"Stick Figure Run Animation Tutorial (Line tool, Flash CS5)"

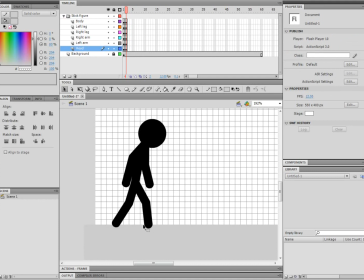And now you're going to want to put his leg, where his front leg, where it was in the previous frame. So to make sure, you don't remember where his leg was. So just up here, under the timeline, there's a button that says onion skin. You want to turn that on. Now you can see where the previous frame was.
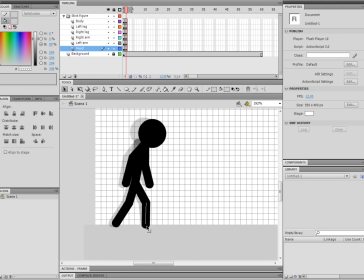So now just move his leg to where it was. And now this one, you're going to want to extend it a bit so it looks like he's pushing off with his back leg. And then his arms, you just want to make them move just out a bit, because he's just starting to walk.
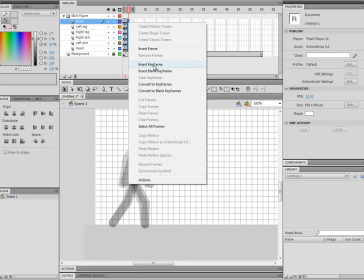And now, create another keyframe. And now, move him forward.
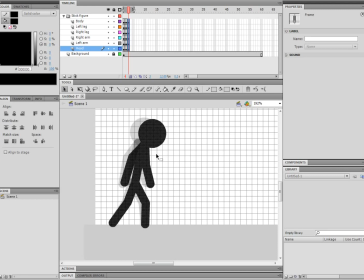And to move him forward, and like if you don't want to move him up and down, you can use the arrow keys, but that's really slow. So what you can do is hold shift and then hit right, and it moves him a big space. So let's do that.
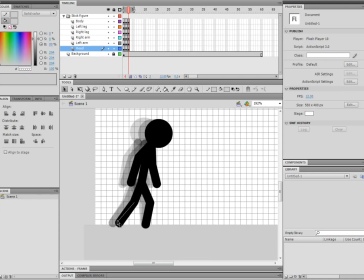Move his arms out just a tiny bit more again.
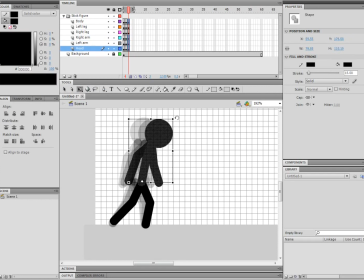Batch of keyframes, and let's make them move three spaces ahead holding shift.
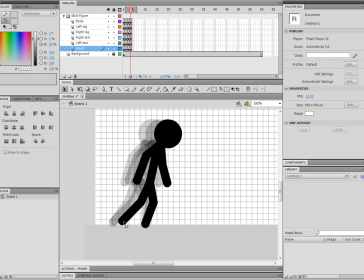Now you're gonna want his leg to come off the ground a bit, because if you stretch it all the way there, that looks too long, so just make it come off the ground a tiny bit. Once again, move his arms out a bit more, and move on, let's move
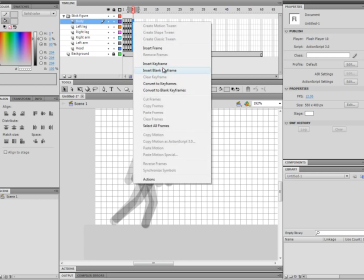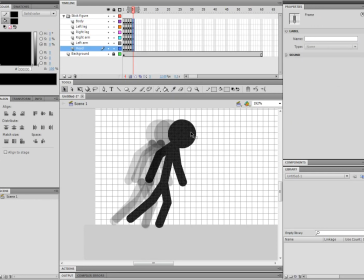I have spaces ahead this time.
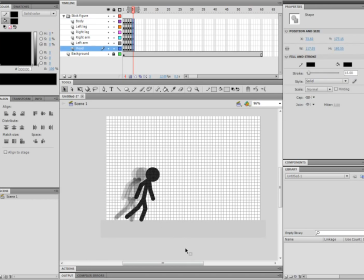And also, if I'm zoomed out more and I try and move them, it's going to move them a lot more when I'm zoomed out than it is if I'm zoomed in really close.
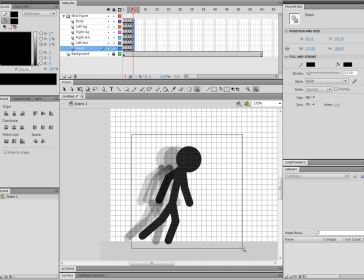So you're going to have to, if you're zooming in and out, you're going to have to make sure you move them the same amount.
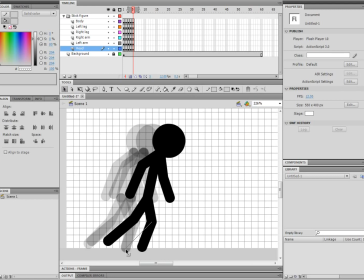So right here, you're going to want to make his leg look like it's crossing over the other one. He's about to take the next step.
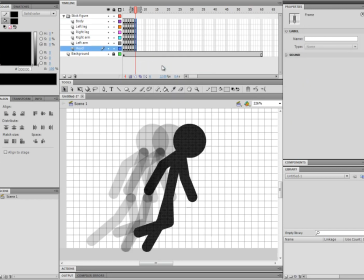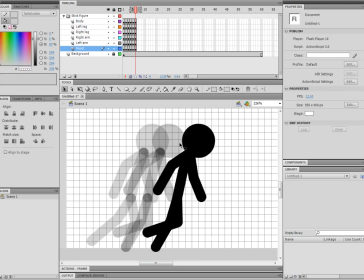Start moving him pretty much his head distance, so I'm pretty much going to move him so he's not even going to be touching his head at all the next frame.
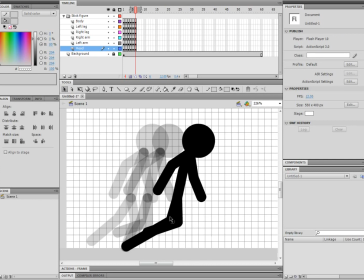And for this, I can't really see his leg. Like, you want to move this one, but you can't really tell which one it is. So what you can do is up here, you can click under this eye, you can click that little dot right there, and it'll make it so you can't see his leg.
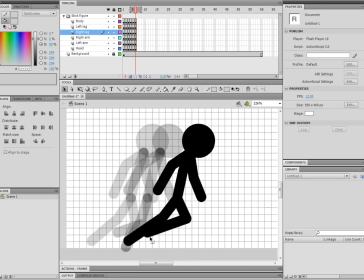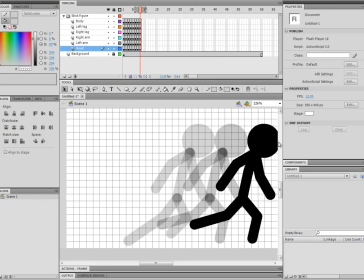Once he starts getting off the screen, you can't see him too much. If you don't feel like zooming out and then trying to zoom back in at the same thing, you can hold space and just click and drag to move him over.
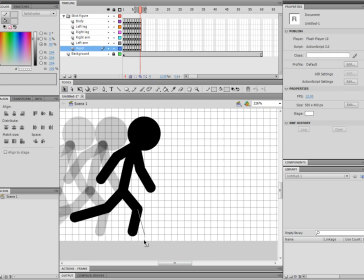And for this one, we're going to make his leg hit the ground. So once his leg hits the ground, his other leg, his opposite leg that he started off on, you're going to want to make his arms start moving in now, because they were moving out, but you want them to slowly move back in.
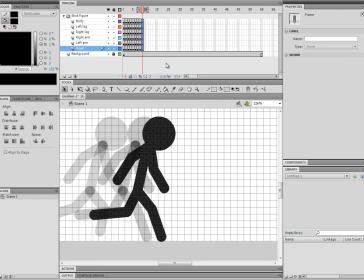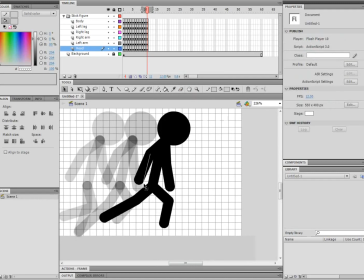Running, so we're gonna have to slow him down.
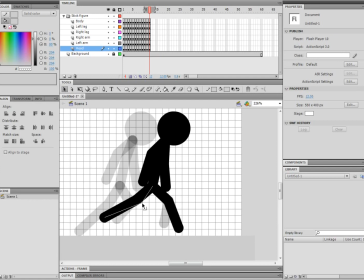Instead of just making him come to a dead stop, we're gonna want him to just slow down a bit.
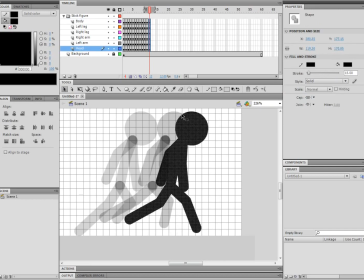So instead of moving him the full head, make him maybe like half, or even maybe three quarter,
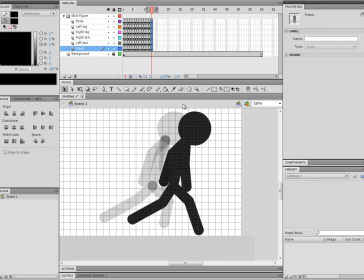and then move him just a bit less.